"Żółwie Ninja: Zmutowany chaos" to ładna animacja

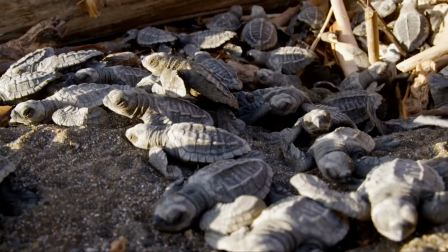0:00 Widziałem żółwie, a konkretniej film Wojownicze żółwie ninja Zmutowany chaos.
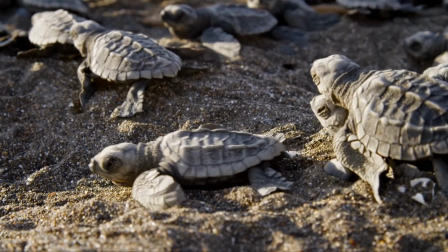0:05 To film animowany na podstawie pewnego brutalnego,
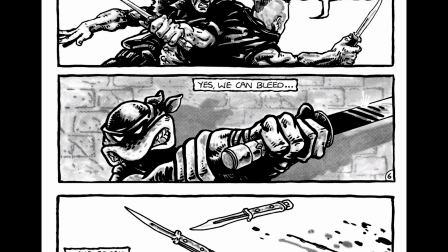0:09 pretensjonalnego komiksu z lat 80. parodiującego poważny ton komiksów z tamtych czasów,
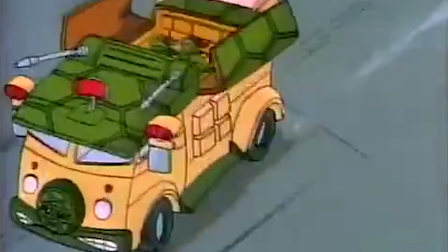0:14 zwłaszcza Franka Millera, zwłaszcza Daredevila, który jednak z czasem za sprawą adaptacji filmowych i serialowych stał się wesołą,
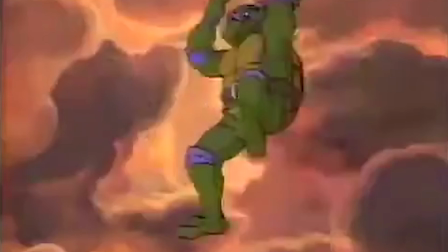0:23 beztroską rozrywką bawiącą wszystkie dzieci dorastające w latach 80. i
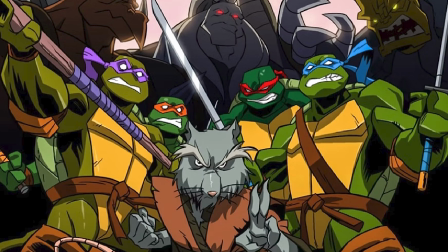0:29 90. i na początku wieku, i w latach 10.
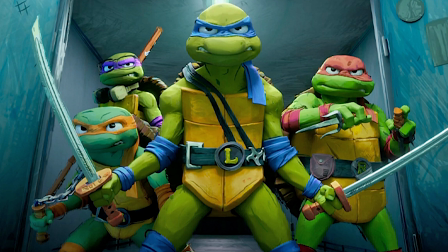0:33 Ta, chyba nikomu nie trzeba przedstawiać żółwi ninja. To zmutowane humanoidalne żółwie trenujące ninjutsu, mieszkające w kanałach,
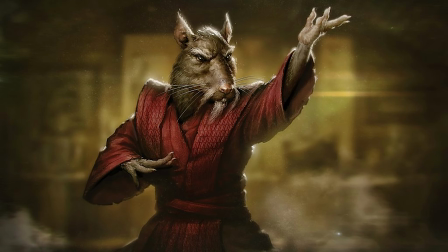0:42 zajadające się pizzą i trenowane przez szczura, który nadał im imiona na cześć renesansowych artystów.
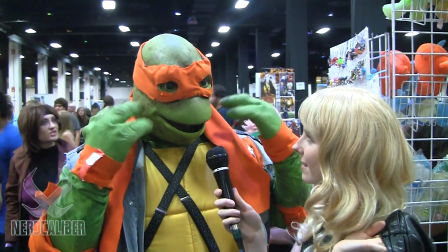0:47 Nie każdy jest ich fanem, ale każdy kojarzy, że coś takiego jak żółwie ninja istnieje. A ci, którzy ich znają i kochają, muszą wiedzieć, że jest to bardzo inna wersja od żółwi ninja, jakich zna większość z nas.
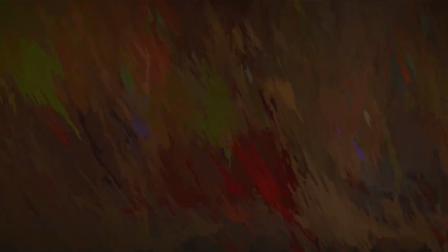1:01 Ale najpierw parę słów o tym, co widać na pierwszy rzut oka, czyli animacja.
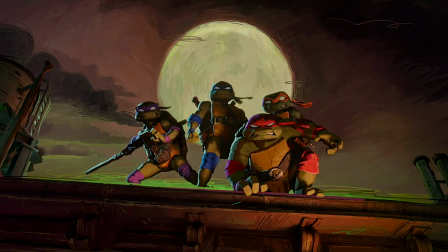1:06 Przyzwyczajcie się do niej, to już nie jest trend, to już nowa norma. Jak już Disney dołączy do pozostałych studiów robiących animacje w tym stylu w dniu premiery życzenia,
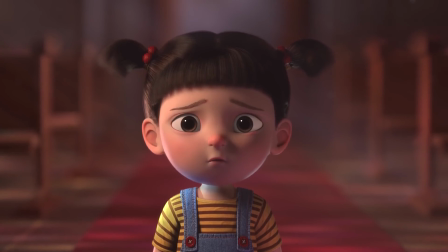1:15 to możemy oficjalnie pogrzebać tradycyjne, lalkowate animacje trójwymiarowe.
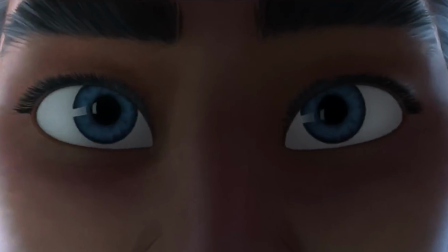1:20 W ogóle życzenie to ma być musical i ma mieć tradycyjnego złoczyńcę i chyba są w nim zamki,
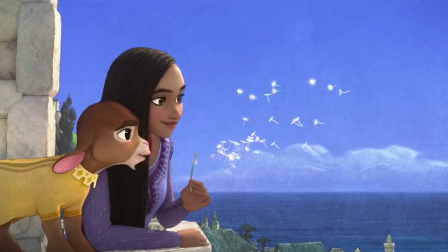1:26 księżniczka i gadające zwierzę, więc wygląda to, jakby Disney wracał do swoich korzeni.
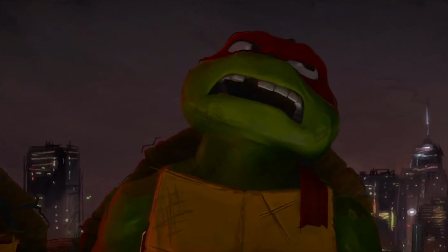1:32 Może być ciekawe. To już prawdopodobnie ostatni raz, kiedy mówię o fuzji animacji 2D i 3D jako o czymś nowym, więc powiem tylko,
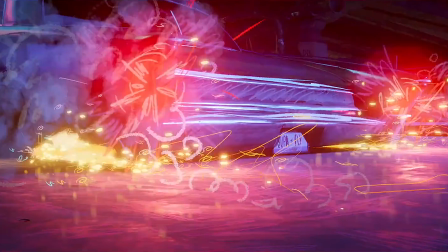1:40 że ta nowa norma jest o tyle dobra, że przez długi czas będzie można coś powiedzieć o każdym stylu animacji. Coś więcej niż jak zwykle. Tak więc tym razem mamy do czynienia z czymś, co wygląda jak narysowane kredkami albo kredą.
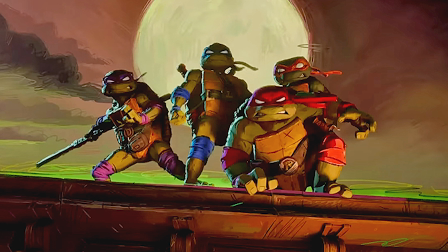1:55 Nie jestem pewien, czy to jakoś łączy się z motywem przewodnim filmu,
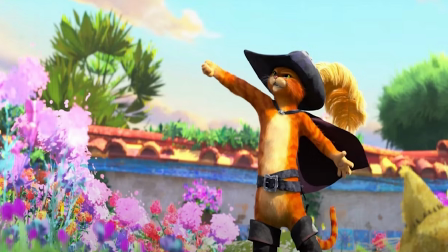1:59 tak jak ostatnie życzenie kojarzyło się z baśniowymi ilustracjami, a Spider-Man Uniwersum miało powiązanie z komiksami.
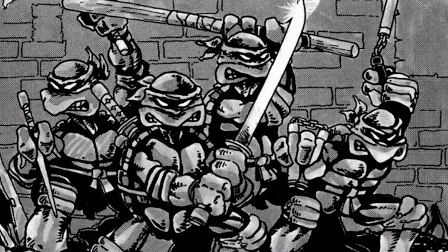2:07 Żółwie Ninja też zaczynali jako komiks, ale nie w takim stylu.
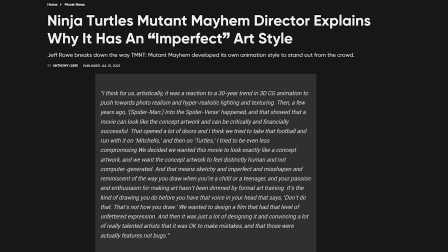2:11 Znalazłem wypowiedź reżysera, w której krótko mówiąc wyjaśnia, że to po prostu ciekawe wyzwanie dla animatorów, a efekt mógł być imponujący i inspirujący, więc forma niekoniecznie wynika z treści w tym wypadku.
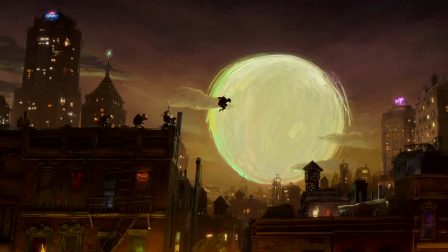2:24 Ale pomijając to, animacja faktycznie jest nowatorska i imponująca, jest celowo nieidealna.
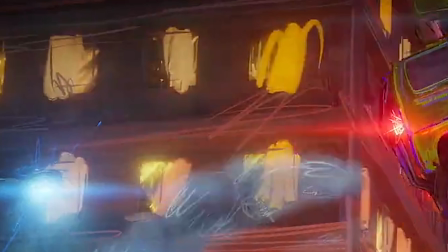2:31 Często można zobaczyć nawet wyraźne pociągnięcia kredkami w ramach umownego cieniowania.
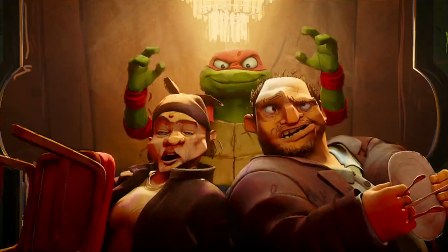2:36 Podoba mi się to, tego jeszcze nie było. Poza tym to trochę pomaga budować klimat, taki nieco szalony, ale w mroku i... Dobra, wiecie co? Właśnie znalazłem powiązanie formy z treścią. Główni bohaterowie to nastolatki odrzucone przez społeczeństwo.
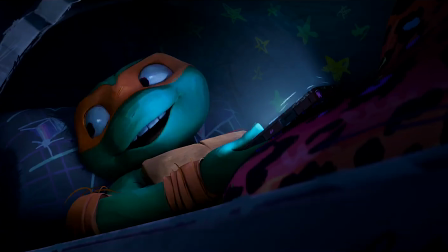2:53 Ta animacja przypomina coś, co mógłby narysować smutny nastolatek,
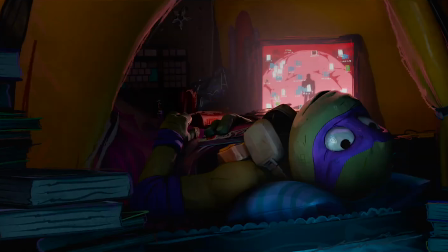2:57 który ma tyle wolnego czasu, że zaczął zajmować się rysowaniem i jest w tym naprawdę dobry.
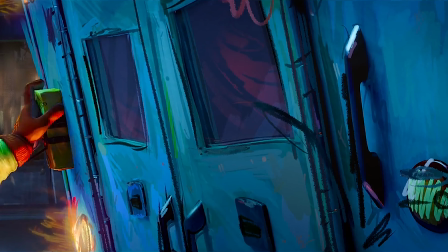3:03 Zwłaszcza, że większość scen ma miejsce w nocy lub półmroku kanałów, ale na tle tej czerni bardzo wyróżniają się jaskrawe kolory.
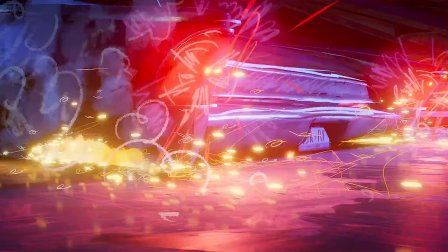3:10 To trochę jak zagłębienie się w czyjąś mroczną, ale szaloną duszę. Choć koniec końców film ma dosyć lekki ton.
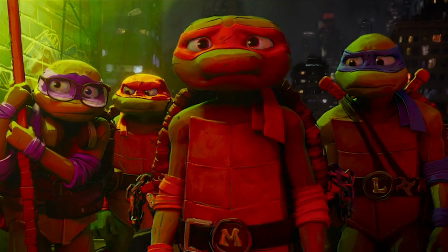3:18 Jedyne, do czego mógłbym się przyczepić, to fakt, że chociaż animacja potrafi być bardzo płynna momentami,
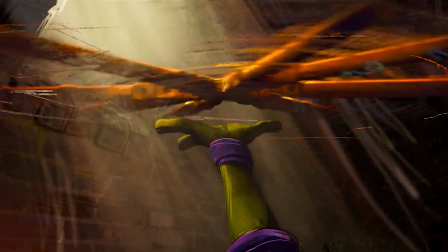3:24 to szybka akcja jest robiona zwykle na mniejszej liczbie klatek na sekundę i choć zwykle byłem w stanie się połapać,
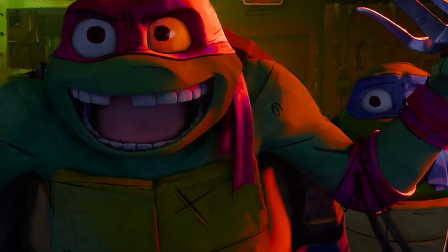3:31 co się dzieje, to na przykład pod koniec filmu jest pewna sekwencja akcji, od której myślałem, że dostanę oczopląsu.
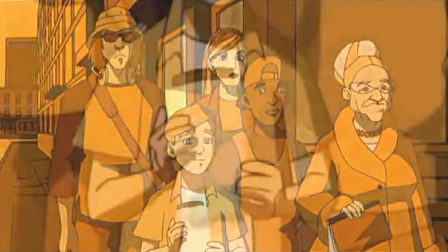3:38 Co do historii, bez spoilerów, spokojnie, standardowo główni bohaterowie byli kiedyś czterema normalnymi żółwiami,
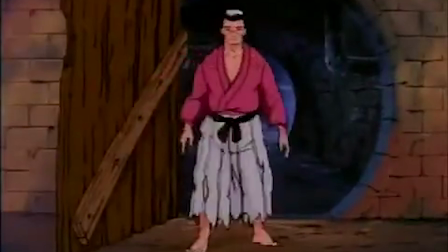3:45 ale pewnego razu ktoś wlał do kanałów tajemniczy szlam,
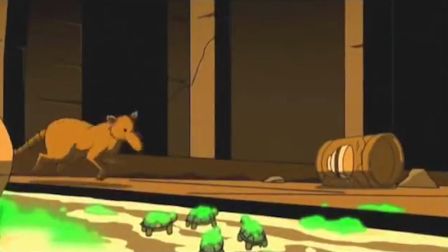3:49 który dosięgnął przebywające tam żółwie i szczura i zmutował je natychmiast w humanoidalne istoty.
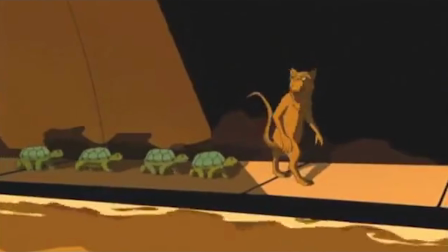3:56 Szczur jest starszy, więc oczywiście przejął rolę opiekuna i zaczyna uczyć podopiecznych sztuki ninjutsu.
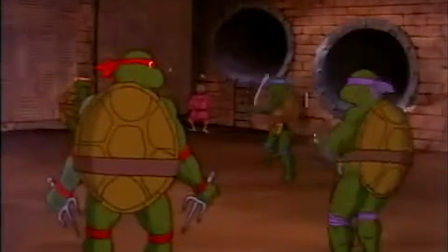4:02 Ta wersja jednak bardzo różni się od pozostałych.